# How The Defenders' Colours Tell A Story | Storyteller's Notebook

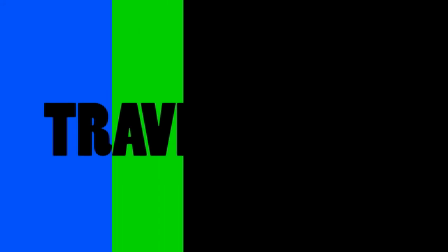run, run, run, run.
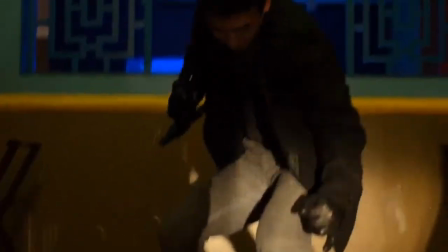Color, for any visual medium, is one of the most effective tools you can use to tell a story.
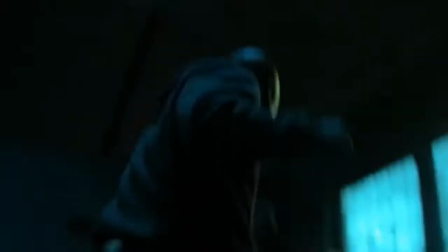Humans have a natural reaction to color, and when used in the right way, it can get us to think and feel in specific ways.
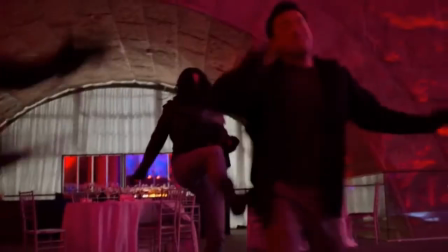And I find it surprising just how well The Defenders does this.
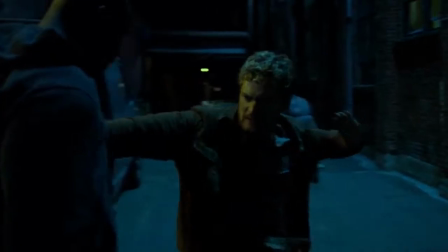It follows the Daredevil, Jessica Jones, Luke Cage, and the Iron Fist as they go up against the shadow organization known as the Hand and protect New York from their sinister plans.
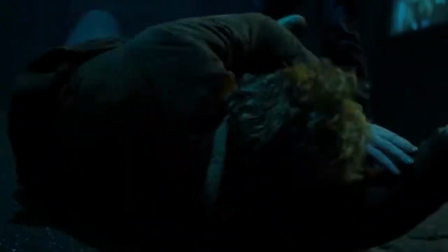Though this series has its flaws, it was fun to see these four heroes finally come together in this epic crossover, which was helped along by how colourful everything was.
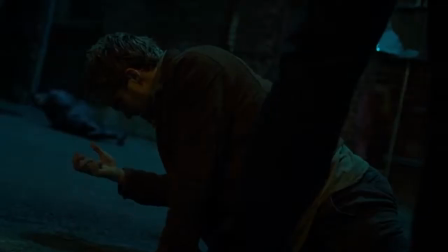Even if it did become a lot more muted toward the end. But it doesn't just use its colours to make everything look pretty,
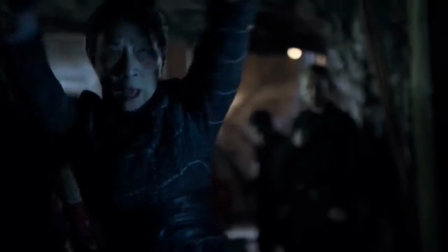it uses them to represent themes and ideas and blends them together to give even the simplest of scenes all new layers of meaning.
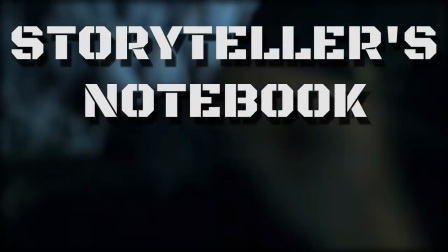And it's why on this episode of the Storyteller's Notebook, a series in which I analyse the various storytelling techniques used by various creators in various mediums,
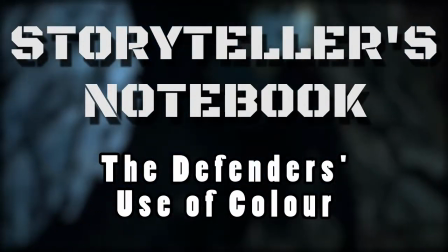I want to talk about The Defenders and the many different ways it uses colour. And yes, spoilers ahead.
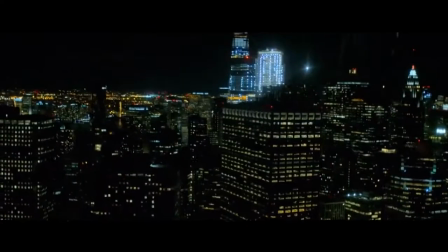The first and most important thing the show does, and what any story should do in regards to its color palette, is establish the meaning behind each one.
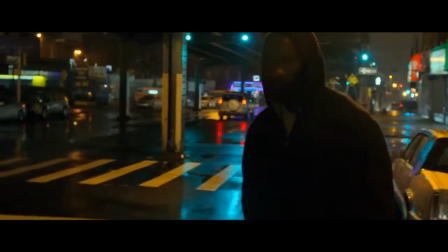Of course, due to the nature of human psychology and culture, we already tend to associate certain colors with certain ideas and emotions,
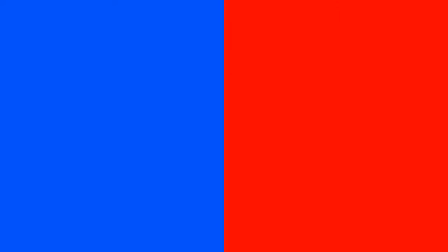such as red with danger and anger, or blue with security and sadness. These connections often bleed into our interpretation of a story, and The Defenders acknowledges this,
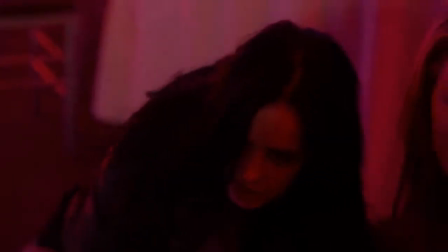often using reds to emphasize the danger the characters are in, and giving more upbeat scenes a tinge of yellow.
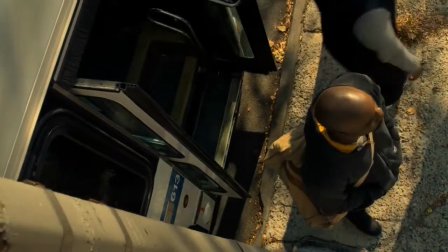But it doesn't limit itself to just these meanings alone.
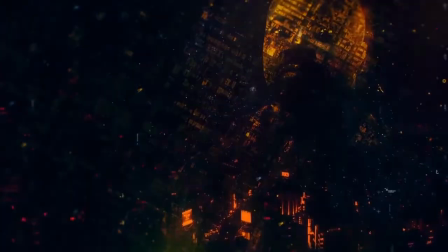The Defenders associates each of its main colors, red, blue, yellow, and green, with each of its heroes and the themes that reflect their characters.
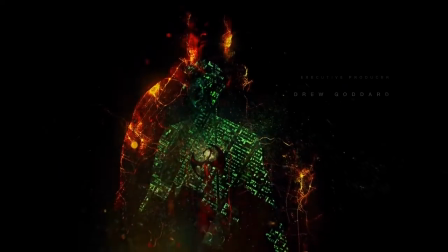It does this not only through its highly stylized opening sequence,
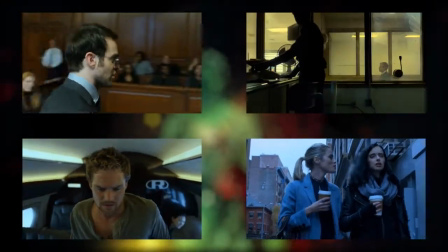but also in the first few episodes by filling each of the scenes involving these characters and their specific stories with said color.
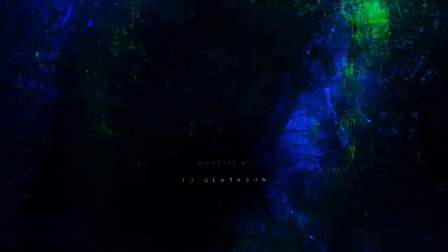It gives the beginning of the show a feeling of separation, as if these characters are living in completely different worlds.
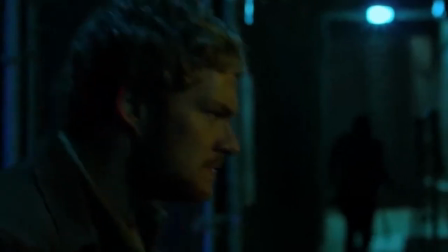And to an extent, they are. They've led lives that are nearly polar opposites to each other, and now outside of Jessica and Luke, don't even know that the other characters exist.
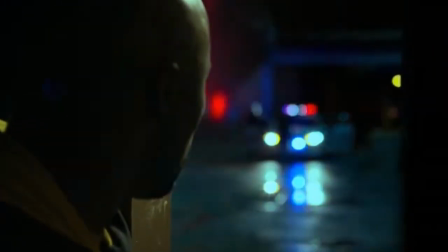It makes great use of these divisions to create some pretty clever transitions, as different characters start to appear in different heroes' stories.
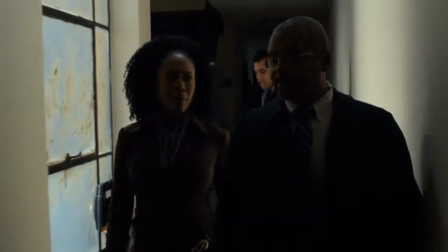This can be seen quite a few times, such as when Misty comes to investigate the apartment full of C4 found in the middle of the city by Jessica Jones.
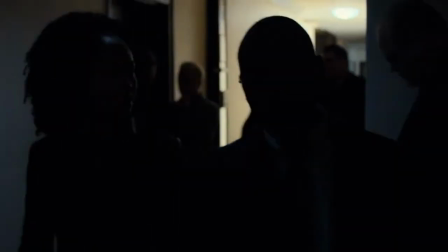The lighting of the scene switches from the bright yellow of Luke Cage's world to the cold blue of Jessica's, showing how Misty has travelled from one hero's story to another,
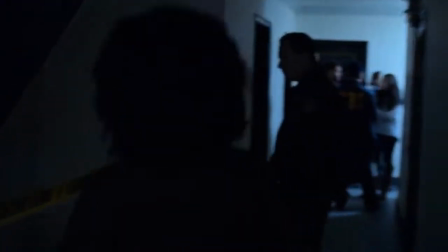which is emphasized when we later come back to the staircase from the start of the scene and see that rather than staying in
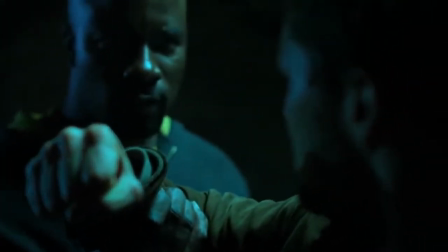yellow lighting, it's tinted blue. When Luke interrupts Danny's interrogation of one of the Hand's workers, there is no distinct colour transition from green to yellow or yellow to green.
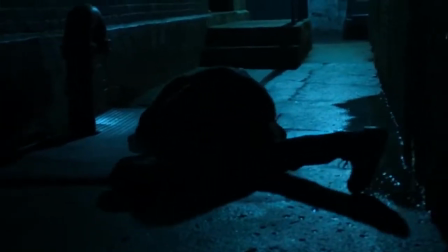It reflects how abrupt and out of nowhere his appearance is for Danny.
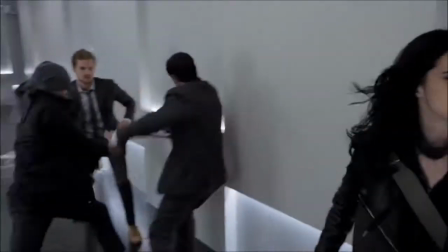And in episode 3, the way the four fight in a bright white hallway is a visual metaphor for the fact that they are surrounded on all sides by the enemy.
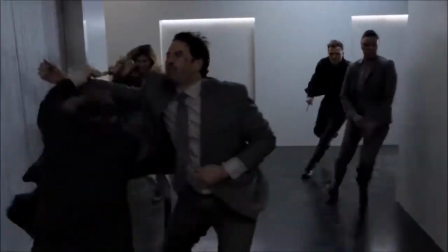It takes advantage of its colourful world to throw symbolism into its scenes in clever ways.
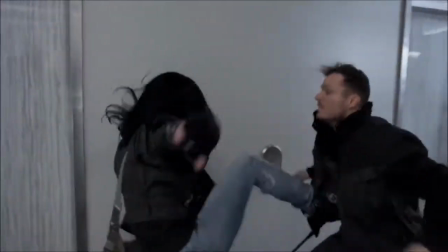These subtle cues are emphasized by how it establishes different ideas and themes for each colour.
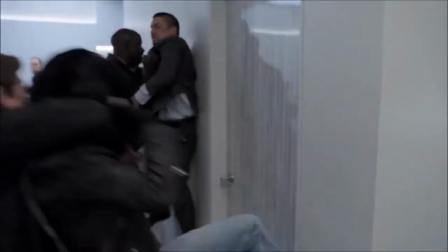The main ones they symbolize are the ones we've already come to associate with these characters,
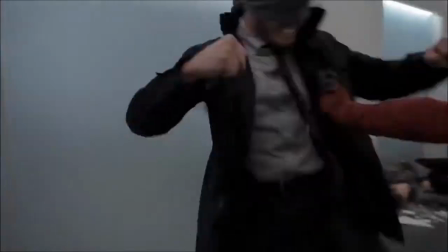and what they've each gone through in their respective series, with Daredevil focusing on the duality of being a vigilante, Jessica Jones on abuse, Iron Fist on addiction, I assume since I didn't actually finish it, and Luke Cage on the struggles of the working class.
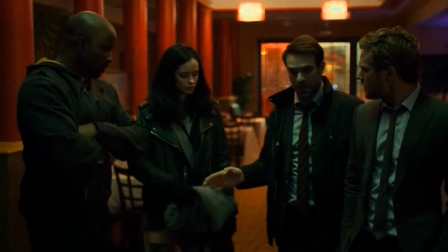But it also builds on these through each of the main characters' first scenes.
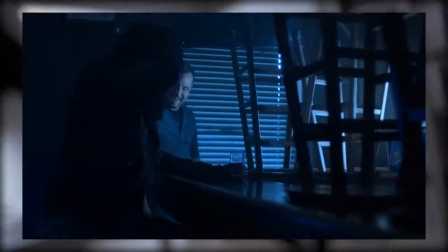In Jessica's, she is abruptly brought out of her drunken slumber by a bartender, and later, after helping her friend have a bind, we learn she still has yet to start working again.
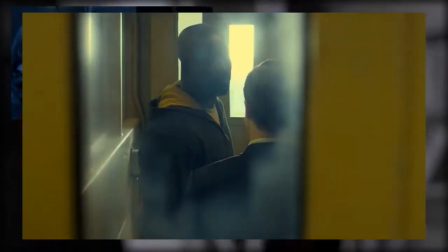In Luke's, he finally gets out of prison and is allowed to leave, with him commenting to his lawyer how he isn't going to try and start over, he's going to move forward.
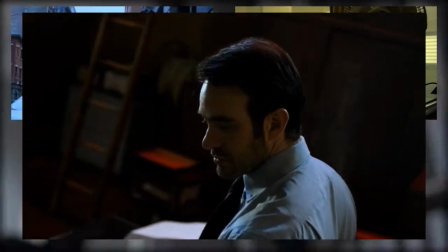In Matt's, he is preparing for court when he hears trouble outside that is swiftly dealt with by the police,
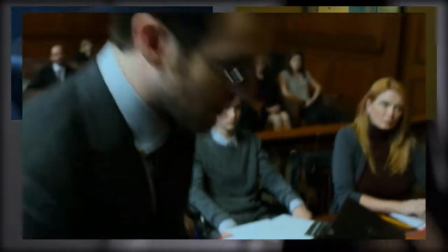before he goes to battle a case to help get justice for a young boy who's been crippled by a company's negligence.
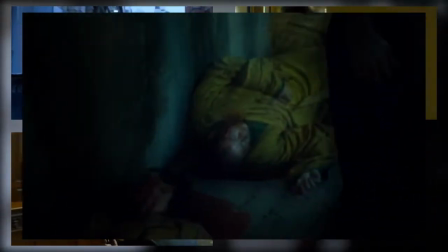In Danny's, we see him in the middle of a nightmare as he relives his return to Kunlun to find everyone there dead.
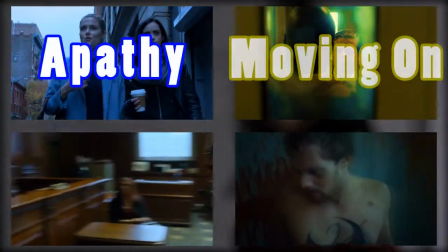We are given a sense of apathy, moving on, justice, and trauma respectively.